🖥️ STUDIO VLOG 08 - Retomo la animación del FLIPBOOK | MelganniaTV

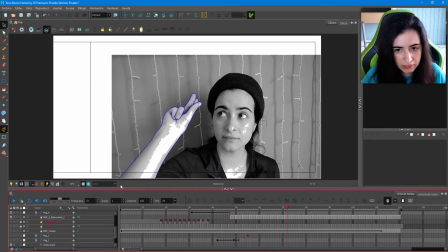7:32 Esto lo tenemos puesto tanto aquí como aquí, que básicamente son las mismas medidas que yo estoy utilizando en la animación. además lo que os comentaba antes de la mano
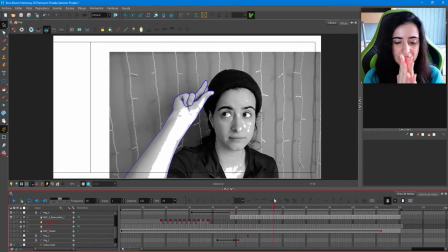7:44 lo que hago con esta nueva referencia es hacer un mix del boceto que yo tenía ya de antes de la mano con el brazo, que el brazo era inventado era la mano,
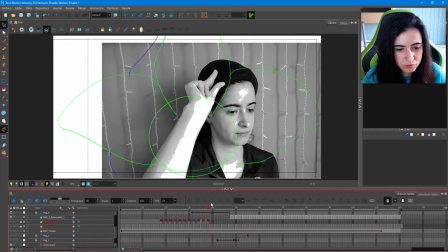7:56 la única referencia real que tenía de los clips y entonces vemos que ya de por sí le meto un movimiento extra A los JPGs que yo importo, por eso está la referencia en esta capa y en esta,
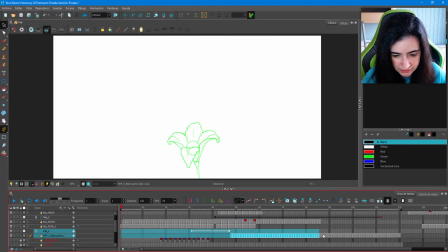8:14 ¿vale? Que serían estas de aquí, ¿vale?
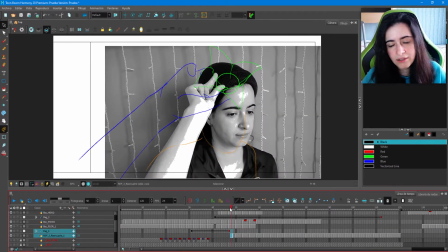8:20 Entonces pues la primera parte, como no tiene esa animación, ese cambio de escala,
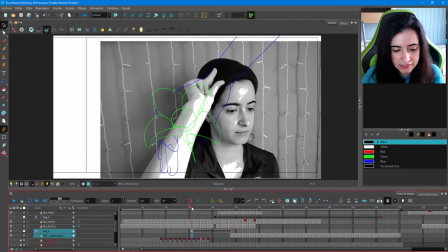8:29 sería muy raro que permaneciera estático. todo este rato, o sea,
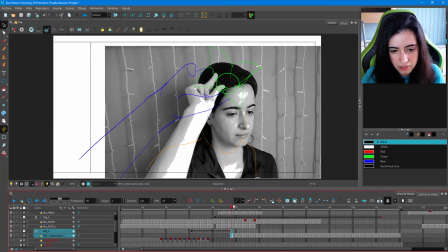8:34 todo este rato, y que a partir de aquí, por ejemplo, pues cambiara el movimiento, ¿no? Como que me parecía un poco más correcto que ya empezara con el movimiento de desescalada, podríamos decir, que ya se estuviera haciendo pequeña.
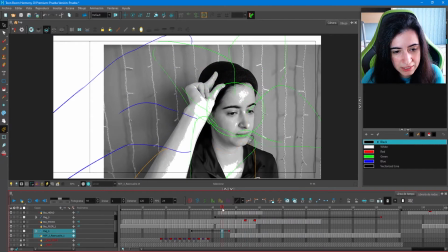8:49 Y bueno, pues básicamente aquí podéis ver que la mano que ya tenía anteriormente en un
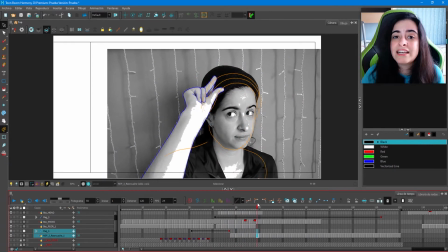8:55 punto se fusiona con la nueva mano del clip de referencia que grabé esta semana. Hice, corté un clip de la mano anterior, me puse un clip de la nueva, de hecho lo podéis ver aquí,
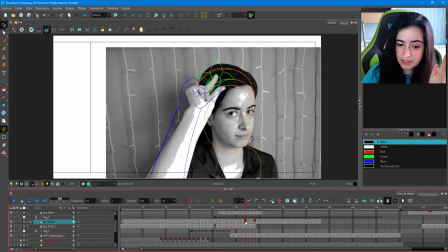9:05 este clip de aquí que está en rojo es de la imagen anterior de referencia y este es de la nueva que hemos grabado esta semana y con esto ya utilizo yo la transición para usar la herramienta de papel de cebolla para hacer los intermedios, ¿vale?
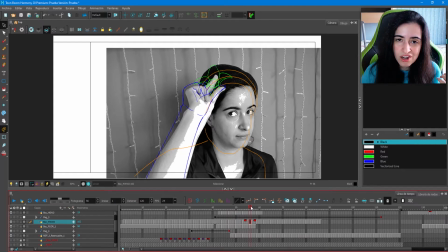9:23 Y así es como he transicionado el boceto de la mano anterior al nuevo.
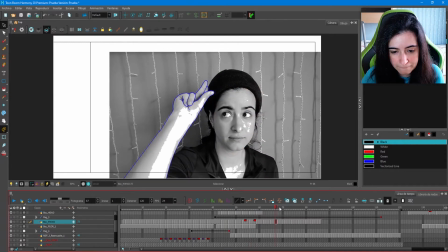9:30 Y bueno, en cuanto a la...
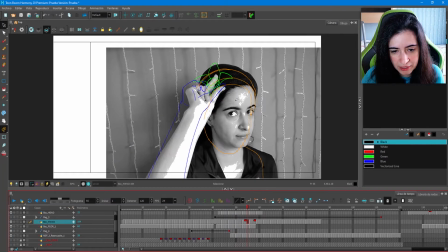9:33 veis que no coincide la parte naranja porque esto es del boceto de la referencia anterior. Entonces yo ese lo quito, a ver si sé dónde está,
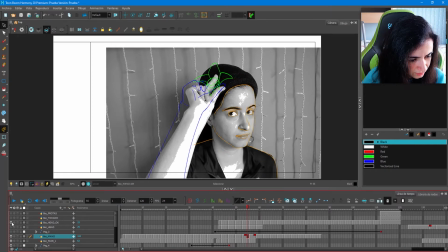9:46 es este, y me activo la cabeza OK, ¿vale? Estamos ya con los subnombres mientras vamos añadiendo cosas nuevas, el caso es que esta capa pues vemos que la empezamos
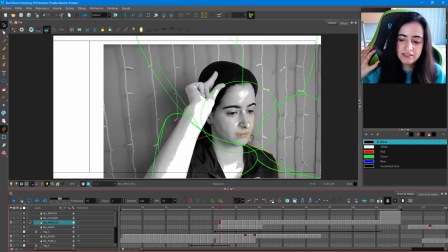10:02 a partir de que la flor empieza a irse lejos de cámara porque sabéis que,
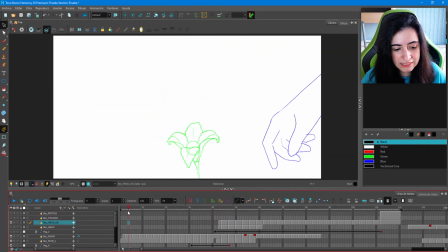10:09 bueno estaréis viendo que en sí la animación es que se coge la flor,
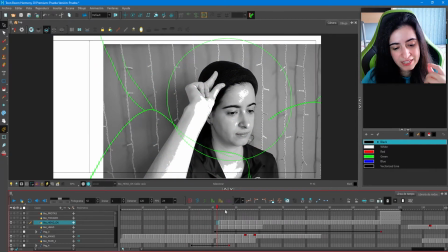10:13 se acerca cámara y eso sirve para cambiar de plano Y es entonces cuando la flor empieza a acercarse al
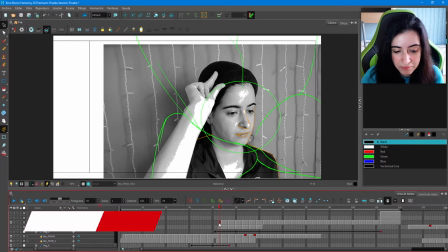10:20 personaje y alejarse de la cámara que empezamos aquí con hacer el boceto con el nuevo vídeo de referencia. entonces pues
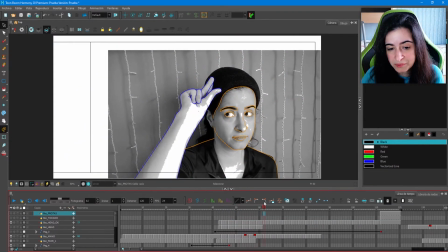10:30 veis que las líneas naranjas ya si concuerdan con lo que vemos en el vídeo de referencia que lo habré dicho 80.000 veces
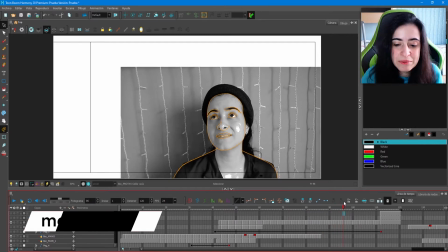10:38 pero esto es lo que por fin he conseguido grabar esta semana y creo que en realidad me he puesto como 3 días,
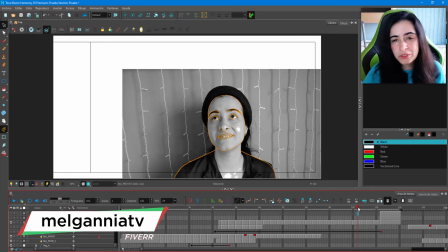10:46 más o menos intensamente, varias horas a dibujar estos bocetos y bueno pues en este momento actual podremos decir que
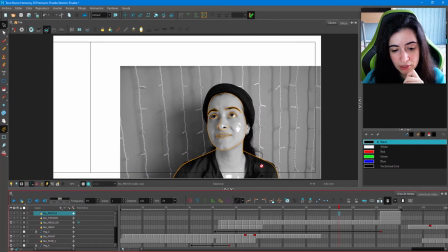10:58 Tengo que continuar haciéndole el vestido de la imagen de referencia original Que ahora os enseñaré cuál es Y aparte me he puesto a hacerle el jaleo
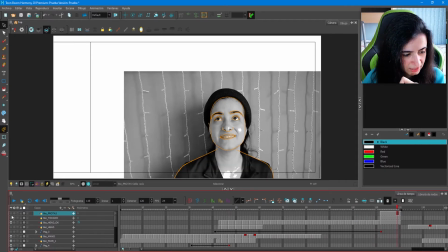11:09 de las mariposas Que son estas de aquí No tengo muy claro cómo va a ser la animación de las mariposas a día de hoy y sé que
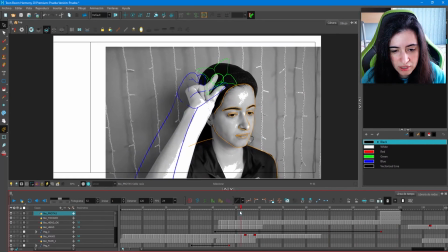11:19 lo que tengo que hacer es hacer aparecer una mariposa que se cruce por delante de su cara y que se pose en la corona de flores para formar el tocado.
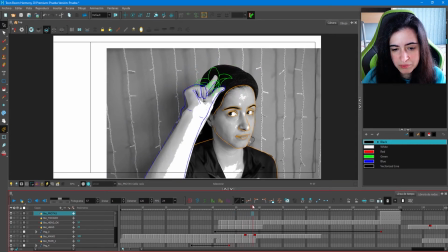11:31 Ya que si os dais cuenta, el movimiento de los ojos es como que mira hacia arriba, luego se gira como siguiendo algo con la vista.